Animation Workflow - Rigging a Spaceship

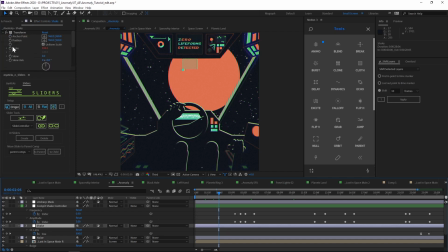[12:20]
So I have a new adjustment layer with a transform control, and I added a wiggle expression on it, and I attached the wiggle expression to my frequency and amplitude sliders.
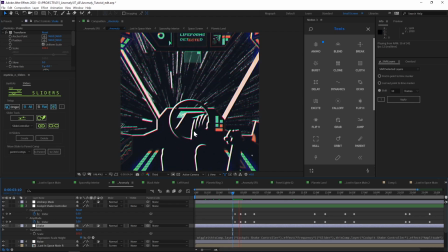[12:34]
So whenever the spaceship starts to kind of warp jump, go through space, I can crank those wiggle sliders up and the spaceship is going to start to feel like it's hitting turbulence because the scale is going to start shaking a lot.
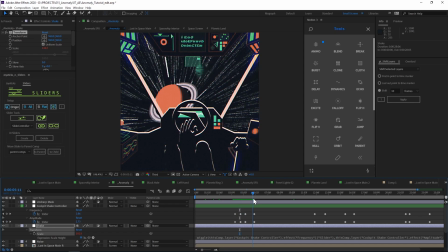[12:51]
And when it's coming out of the warp jump, they start to drop back down. And I can do this strategically throughout the animation. Now, with this slider, I can link a bunch of properties to it.
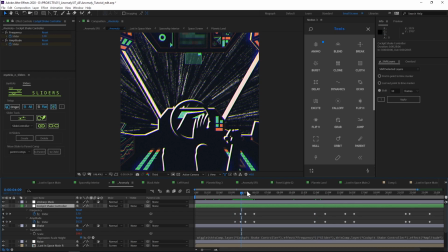[13:04]
So I have this happening with the shake, which is the scale shaking up and down. I'm also doing it with, as you can see,
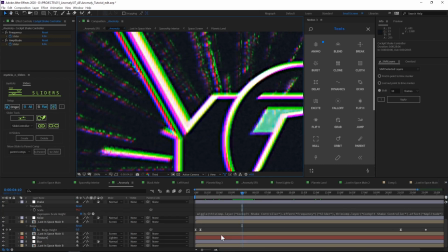[13:11]
some chromatic aberration happening here by duplicating the layer three times for red, green, and blue and splitting the channels and slightly moving their position according to these controllers.
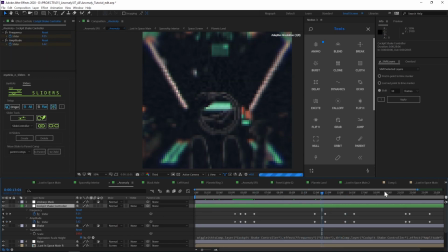[13:27]
And I'm also even doing it in some places like inside of the UI.
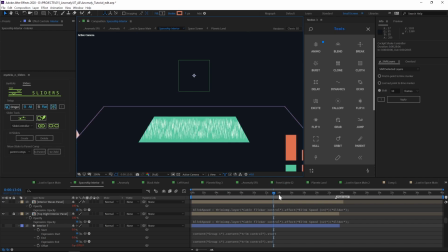[13:33]
Like I attached this UI element here to get noisier and less noisy according to that wiggle controller.
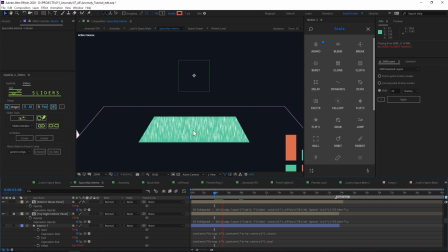[13:45]
So when it starts to go into the warp jump, this line gets more erratic, and when it comes out, it gets more straight.
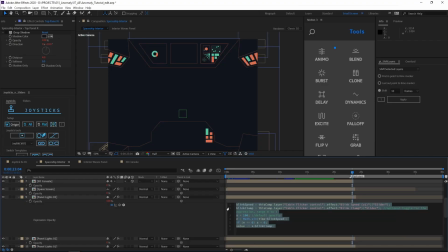[13:53]
There's even an expression on the opacity of all these interior panel lights linked to that controller so that they all start blinking randomly at the same time according to when that wiggle is happening,
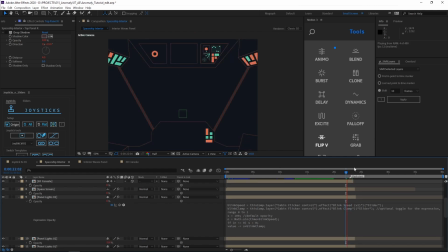[14:10]
so that they can all start blinking at the same time near the black hole, and that's just according to that slider.
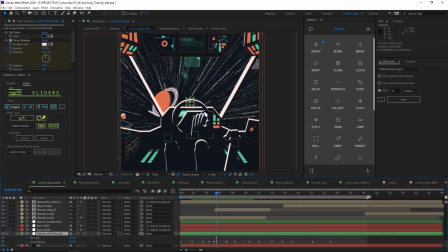[14:18]
And then there's also this controller for the shadows and color highlights that are happening here, and I have a video that goes pretty in-depth on color controllers, so I'm just gonna breeze by it. And how I kind of planned this out was all these shapes are linked to this controller, and I tried to match it with what's happening on screen.
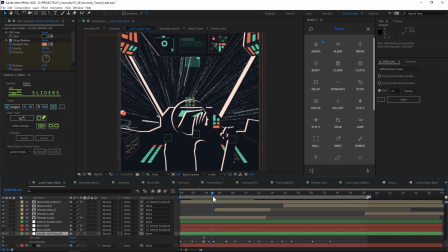[14:38]
So if the planet is coming by and it's an orange planet, then the highlights are going to be orange. If we're jumping through space and it's like a, you know, the screen is filled up with white, then maybe the shadows extend out big and the highlights turn white.
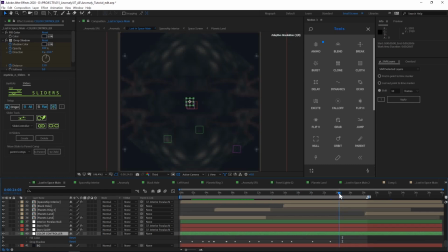[14:56]
And then finally, when we get sucked up into the black hole, I threw on an adjustment layer over top everything and put on a collider effect to give it this crazy kaleidoscope, which then allowed me to easily jump back to the beginning of the loop and cover that seamlessly. And that about wraps it up. So there was a lot to cover in this video.
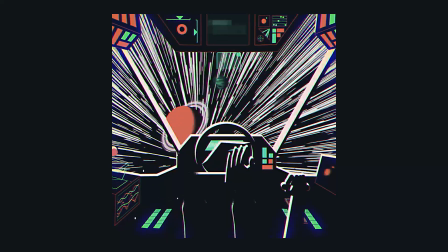[15:21]
I had to cut a few things, so let me know if you had any questions about this,
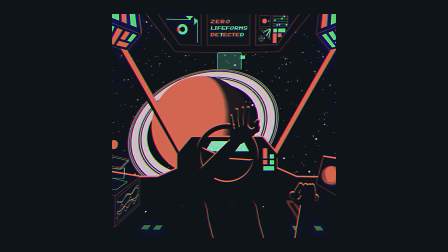[15:27]
if there's anything I was missing that you really want to know the secrets about, let me know.
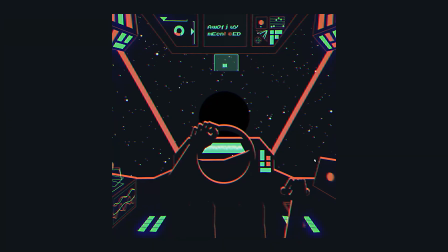[15:33]
You can grab the project files for this and my other stuff, links down below.
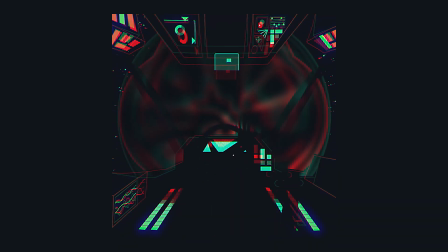[15:39]
Thanks for watching, and I will see you in the next one.